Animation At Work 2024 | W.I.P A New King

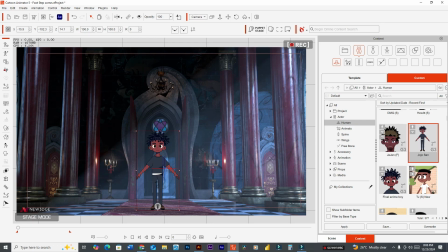242s
hallway, was needed to create that mindset that okay, the viewer is being diverted, or he's being led to believe that someone is walking.
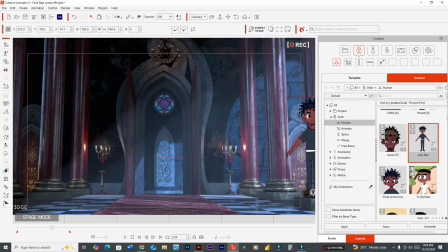256s
And in this scene, when he hears the footsteps, his mind is telling him, okay, someone is walking up the hall.
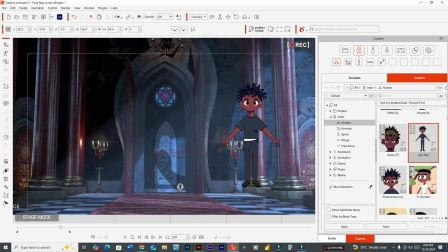265s
And that shadow here gives the illusion that something or someone is coming up that hole. I just did something randomly in in Illustrator.
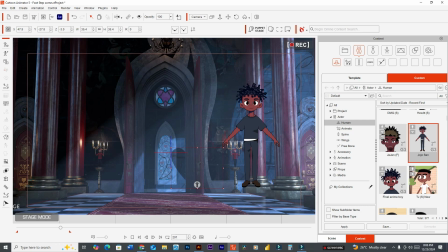277s
I reduced the opacity to create a shadow of some sort, to create that illusion that someone is coming up that hole. Now, this person would be unable to come up that hole and then walk in because I only have a front-facing character. So I needed to switch this scene.
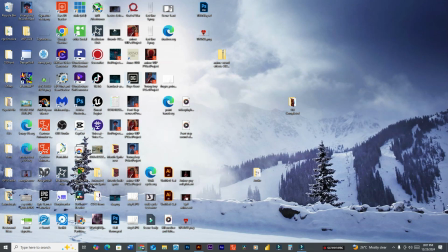299s
and divert the minds of the viewers to something else.
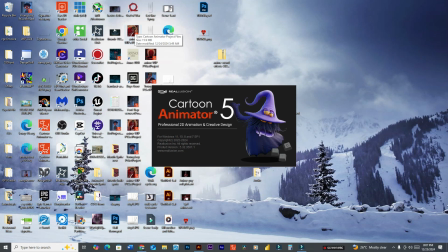305s
So obviously, the minds of the viewers will be diverted to that throne room and then back to the individual that came into the room. So in doing that,
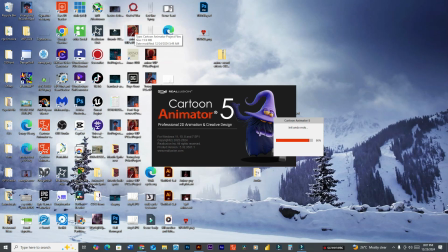317s
what I would have done initially from that walk cycle was to let the viewers animate.
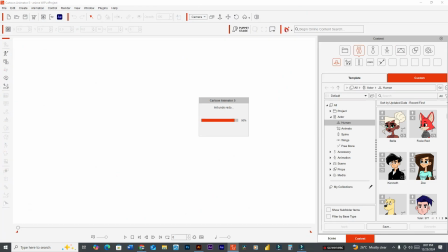326s
Let them animate in their minds what they think or what I could not have done,
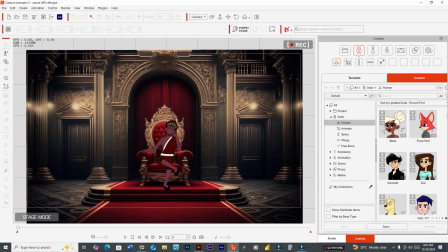332s
which was to create that turning effect into the room. So by having this scene,
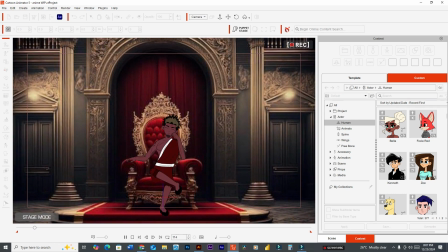340s
viewing this person on this throne, and you're hearing that footsteps,
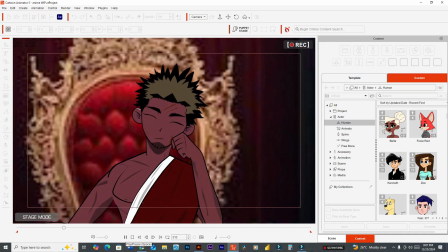344s
the viewer now is animating in their own minds that here what someone is coming into the hall, and probably they would have entered the hall room.
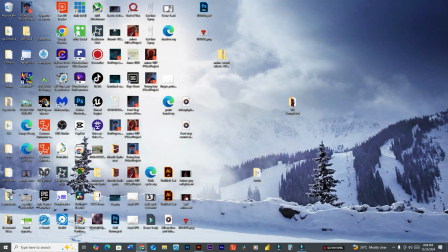353s
And now you can switch back to that person who would have entered the room.
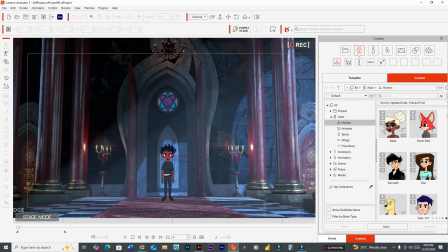363s
So here he is. Here he is in the room without animating him coming into the room.
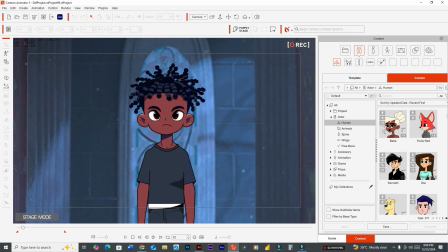371s
So just a quick note with this character.
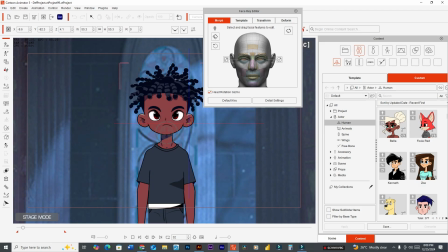375s
All the movements that you're seeing from him was done with the face key editor, excluding his body.
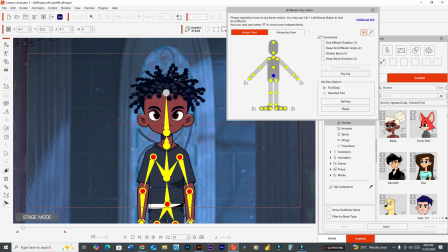382s
That would have been done using the 2D motion key editor.
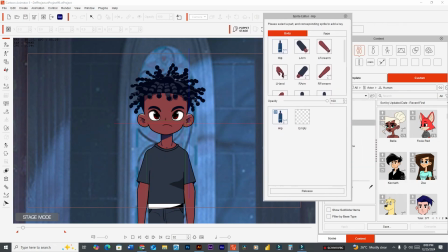388s
But let's just focus on the face a bit using the face key editor.
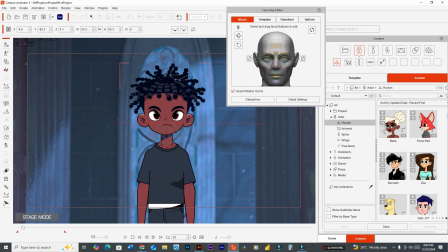395s
And a shortcut for that is Control key. Control key. And I use detail settings.
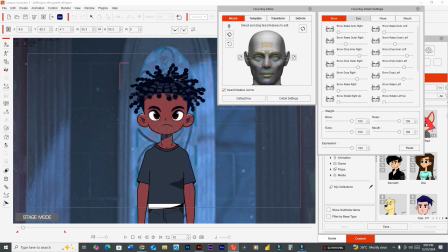404s
And this helps me to animate everything from his brows to his eyes to his mouth. I really don't animate the nose. There was no need for me to animate the nose.
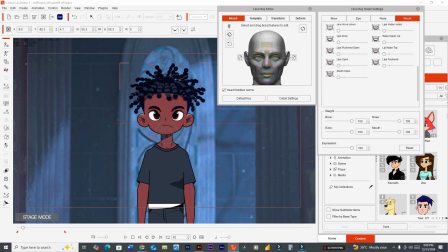418s
And this character, how he talks, I use this slider here, which is jaw, move down. But to actually get that to work, I need to disengage all sliders.
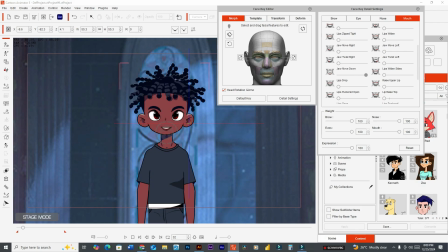437s
And then it creates a illusion of talking, that animated mouth. So I could use this to probably, how large I want it, how small I want it based on what he's saying.
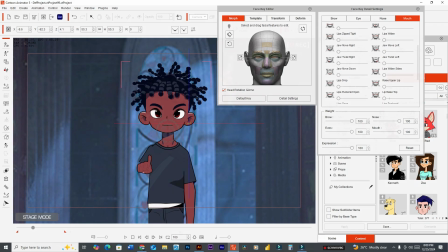450s
And that is what I did throughout this video. Right, so let's look at this character for a bit,
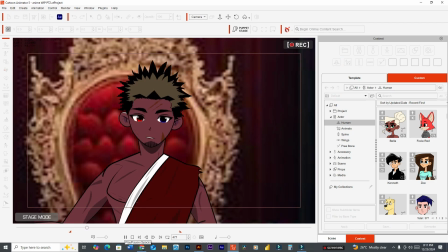458s
because this character,
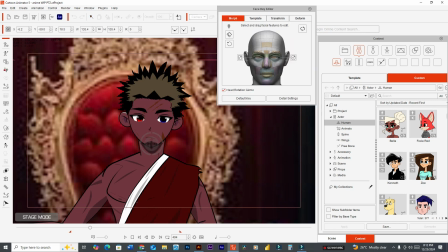460s
I would have also used sliders to control his eyes, eyebrows.
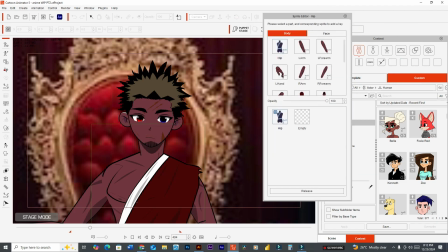468s
But what is different on this character is his sprites, specific to his mouth. So I would have added in his mouth 3 PNG sequence for this character.